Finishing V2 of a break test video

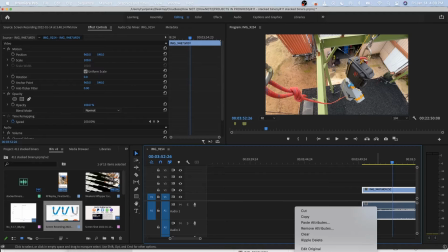2238s
So let's just get rid of it.
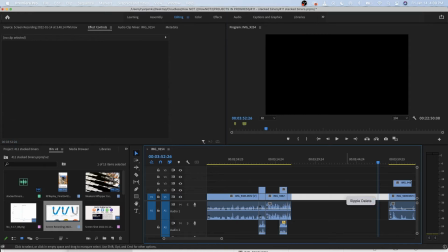2244s
And I'll put it up there. Right mouse click, ripple delete.
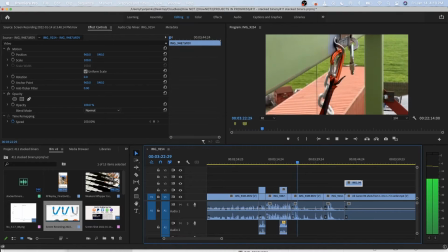2252s
Well, obviously it's in the way. Boom.
Holy shit.
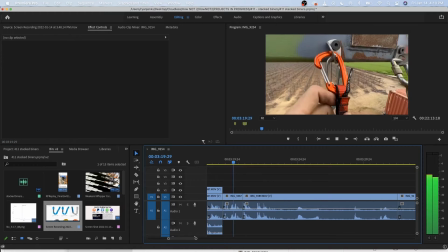2266s
We definitely don't need to drag that out.
Happen.
Boom.
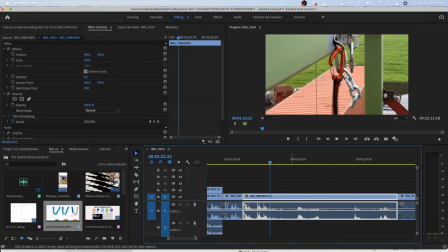2272s
Now, while that's happening, we need to separate because you don't see my lips. Oops. There we go.
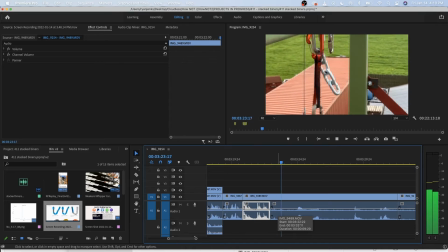2279s
Unlink. The audio is done. Okay. Holy The audio, the jiggling and stuff is fine. It doesn't have to be matched up anymore. We're going to tighten this audio up.
Holy shit.
Okay. And we're going to go, what broke?
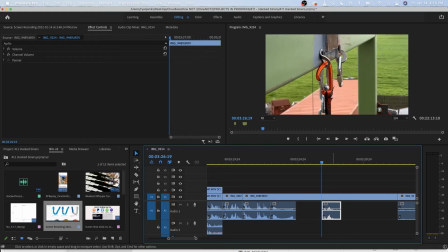2302s
Don't need to laugh. We already know Ryan's happy.
What broke?
That's what you need to hear. You need to hear the storyline, the question. It's why you have to stay to find out what broke.
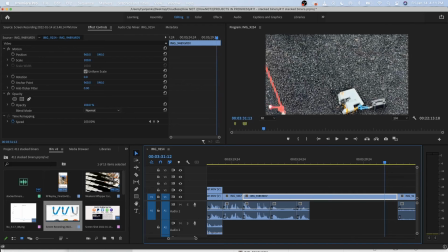2316s
As far as like looking down afterwards, we could do this if we want.
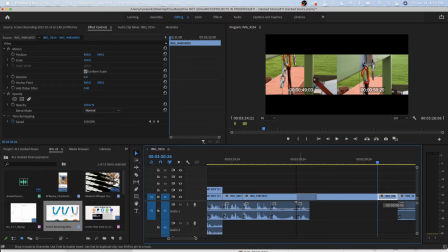2323s
But what we'd end up doing is like dragging it on top of that.
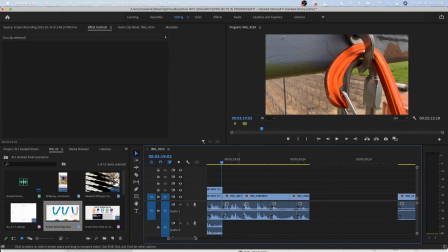2332s
That's really jerky. I almost kind of like it for like the wow factor. Pop.
Holy shit. What broke?
You know what?
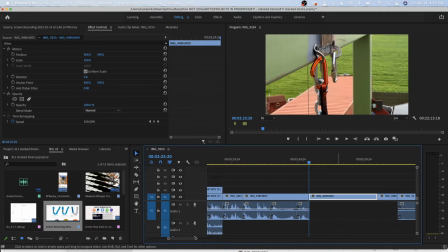2347s
Maybe not. Let's do this. Let's just get rid of this. This could be a maybe.
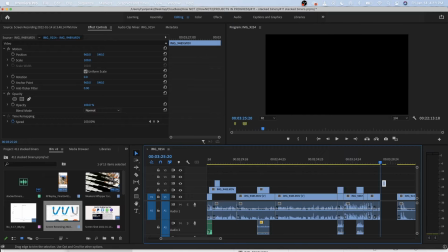2352s
But I have more than one angle.
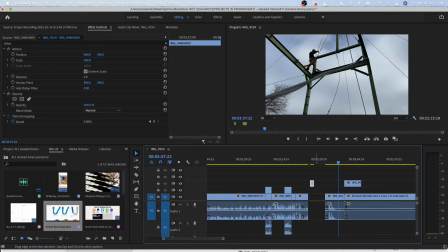2358s
Unless we want to show them. This is storyline's done.
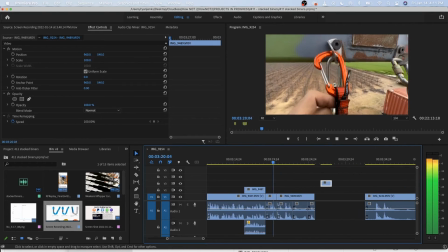2363s
We've already...
What will happen? By falling on it, what will happen?
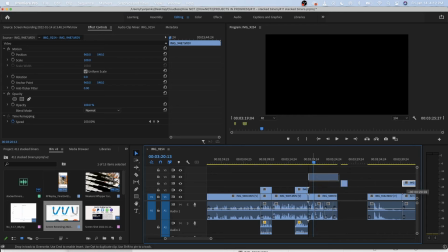2371s
Maybe we could use this on what will happen.
What will happen?
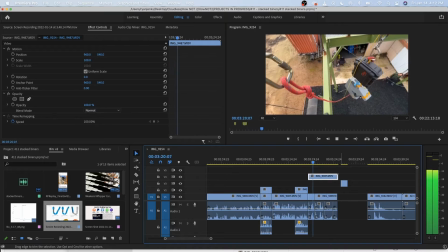2376s
I guess that gives context.
What will happen?
Yeah, let's use that one. Otherwise, we're going to get rid of it. Boom. So that way you know it's falling. Because you haven't seen that yet. You haven't seen the whole pile of it together yet.
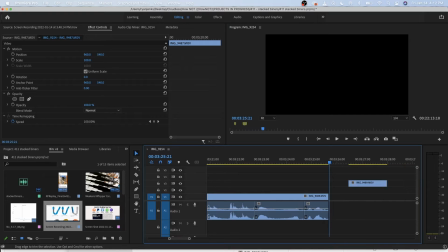2397s
Okay, what broke? That's what we want us here. Now let's get some other angles of it.
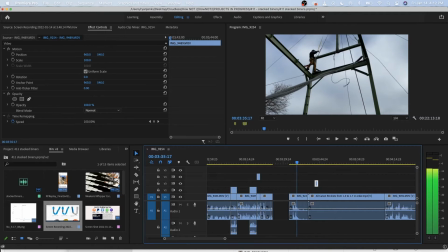2406s
We got what, 2 angles? Let's go fast motion, slow motion. We want to get right to the test because that's what we're here for.
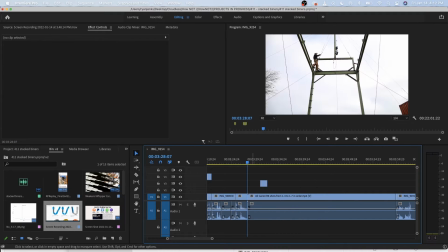2426s
And I don't want to say, oh shit, again, otherwise you feel like you're watching the same thing over and over, which, I mean, you are, but... Now, we don't have any audio, so we're going to see what this feels like. Maybe we can play this on top of audio.
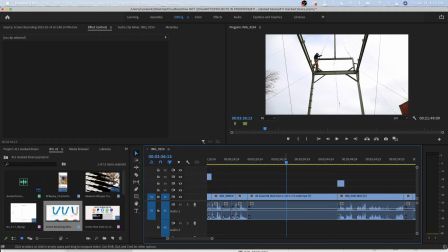Now, what we do have is data. And we can put that data on top of this.
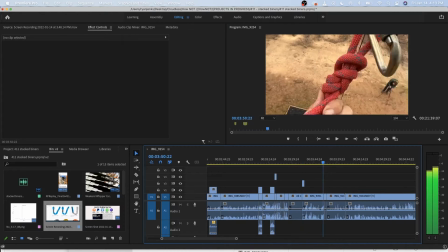2460s
I'm okay not having audio if we have something worth... There's a clip accidentally.
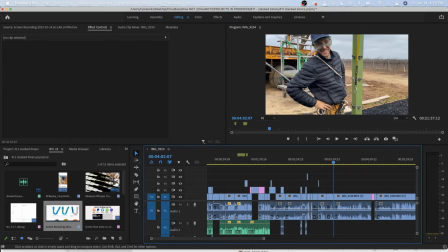2469s
So we don't want to come down and talk about anything until...
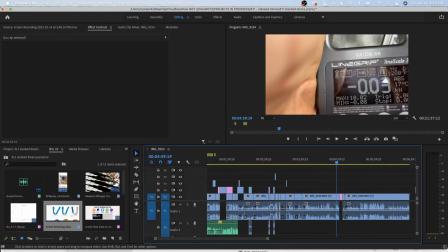2476s
We're not even going to show this. We're literally going to put the graph.
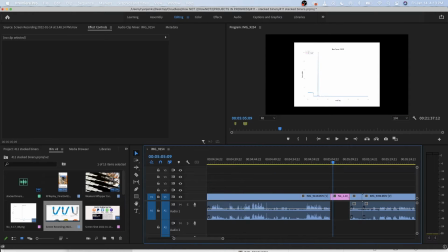2481s
This is our first graph.